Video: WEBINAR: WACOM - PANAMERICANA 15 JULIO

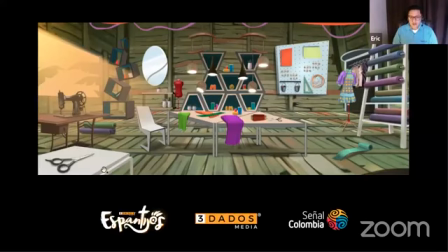Entonces, fíjense que aquí también, en este escenario, también hay que tener en cuenta los diferentes tipos de planos, ¿no? Entonces tenemos elementos que están en primer plano, tenemos elementos que están en segundo plano, en tercer plano, entonces eso genera un poquito de profundidad.
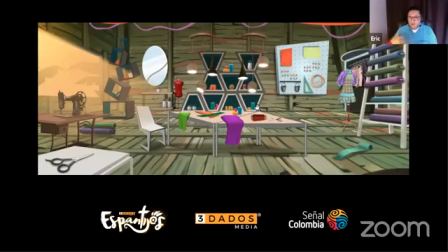Y esa profundidad nos permite también poder jugar con los personajes, ¿sí? Que pueden estar en, digamos, en primer plano, ¿sí? Y pueden estar detrás, por ejemplo, de la mesa.
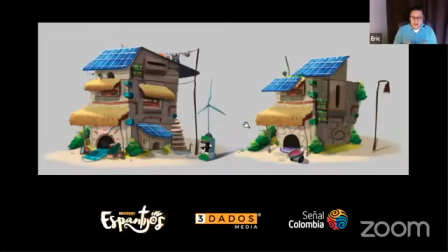adicional a eso también se hacen este tipo de arquitecturas no es todo también se basa uno de un buen guión si una narrativa porque también el diseño debe comunicar si debe tener una buena temperatura una buena iluminación porque esa forma
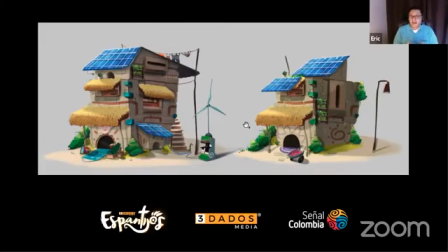también se puede visualizar más que lo que está sucediendo ahí, ¿sí? En esa escena. Entonces, en los capítulos, en este ejemplo de espantijos, lo interesante es que cada uno tiene como su propia atmósfera, su temperatura,
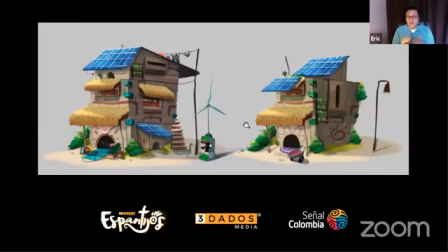si es de día, si es de noche, y uno como desarrollador visual, uno debe prestar mucha atención a esos aspectos que normalmente como que lo deja uno como a un lado. se pasan por alto
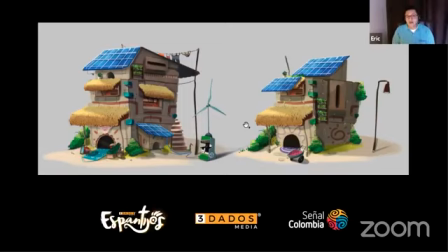exactamente, entonces uno debe tener muy en cuenta la iluminación obviamente uno trabaja con un equipo por ejemplo estaba el director de arte que es Leo Sastre, que él también era como el encargado de direccionarnos de decirnos, bueno, qué hay que hacer cómo hacer el diseño más o menos da como una especie de mood,
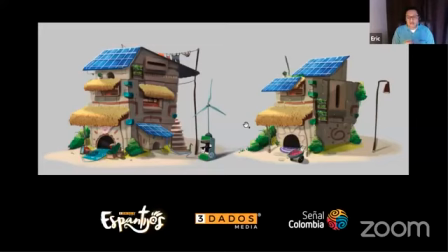que sucedía de manera anímica y uno tenía que tratar de hacer como un proceso entonces para llegar acá siempre se hace como muchísimos bocetos hay mucho feedback de como que hay cosas que sirven, funcionan y hay otras cosas que no entonces básicamente uno en este proceso uno busca
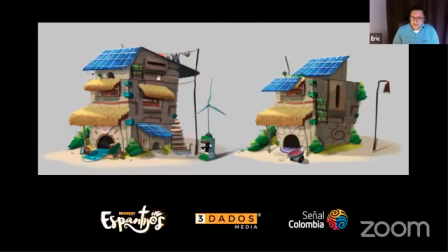la funcionalidad y que realmente pues que tenga una coherencia con la narrativa
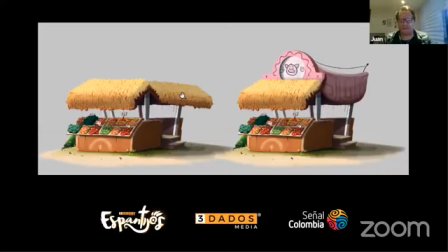lo mismo acá yo quiero preguntarte ¿cómo ha sido esa experiencia? bueno, aprovechar también a las personas que están conectadas y es que ahí en Zoom está la opción de preguntas
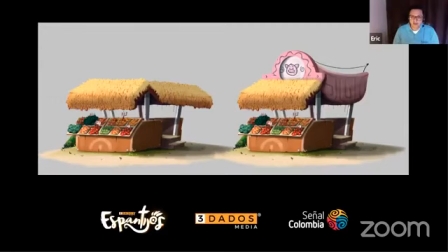para que las podamos comunicar a Eric y también por Facebook en Facebook Live y yo aprovecho para hacer mi pregunta ¿cómo fue tu experiencia en este proyecto como artista visual? ¿cómo fue tu experiencia como tal? No, pues fue espectacular porque pues imagínate fue más de 100 personas que se vieron
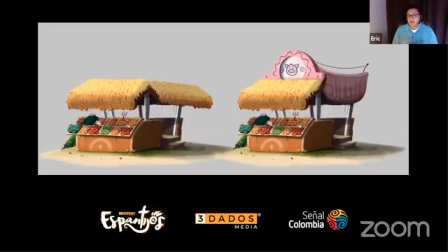en ese proyecto y pues también aquí aprovechando pues yo le doy las gracias a Liliana Rincón Sergio, digamos que también me dieron la oportunidad porque aprendí como otras cosas que quizás no había trabajado, ¿no?
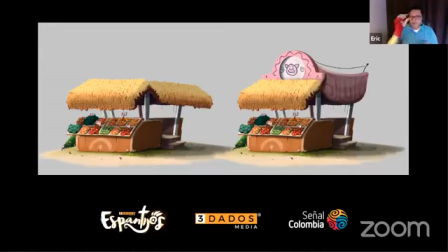Por ejemplo, entender cómo funciona un people line, ¿sí? O sea, un pipeline que es como la línea de producción entender que hay que respetar el tema de tiempos lo bonito es que pues todo sea muy organizado
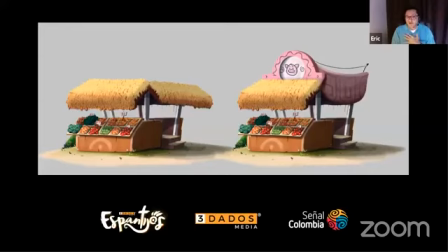digamos que es un equipo pues grandísimo y que muchas departamentos de uno, ¿sí? Entonces los modeladores 3D, digamos las personas que hacen animación, entonces depende también de uno y lo bueno es que también uno se puede con ellos, ¿sí? Para uno llegar como a una afinidad en el diseño, ¿sí?
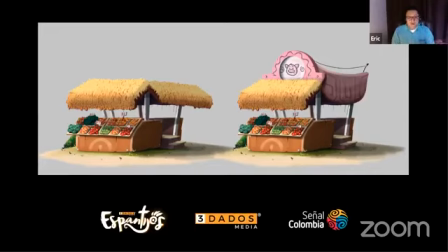Para que todo vaya como progresando. Entonces a veces en los proyectos, si no tenemos como una buena comunicación, se cae y a veces se retrasa. Y yo me acuerdo algo muy bonito es que
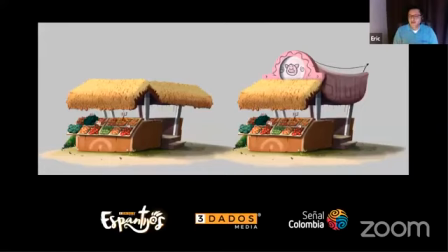yo me acuerdo que le envié un correo a Liliana que quería pues participar en ese proyecto y ella pensaba que pues que nunca iba a ser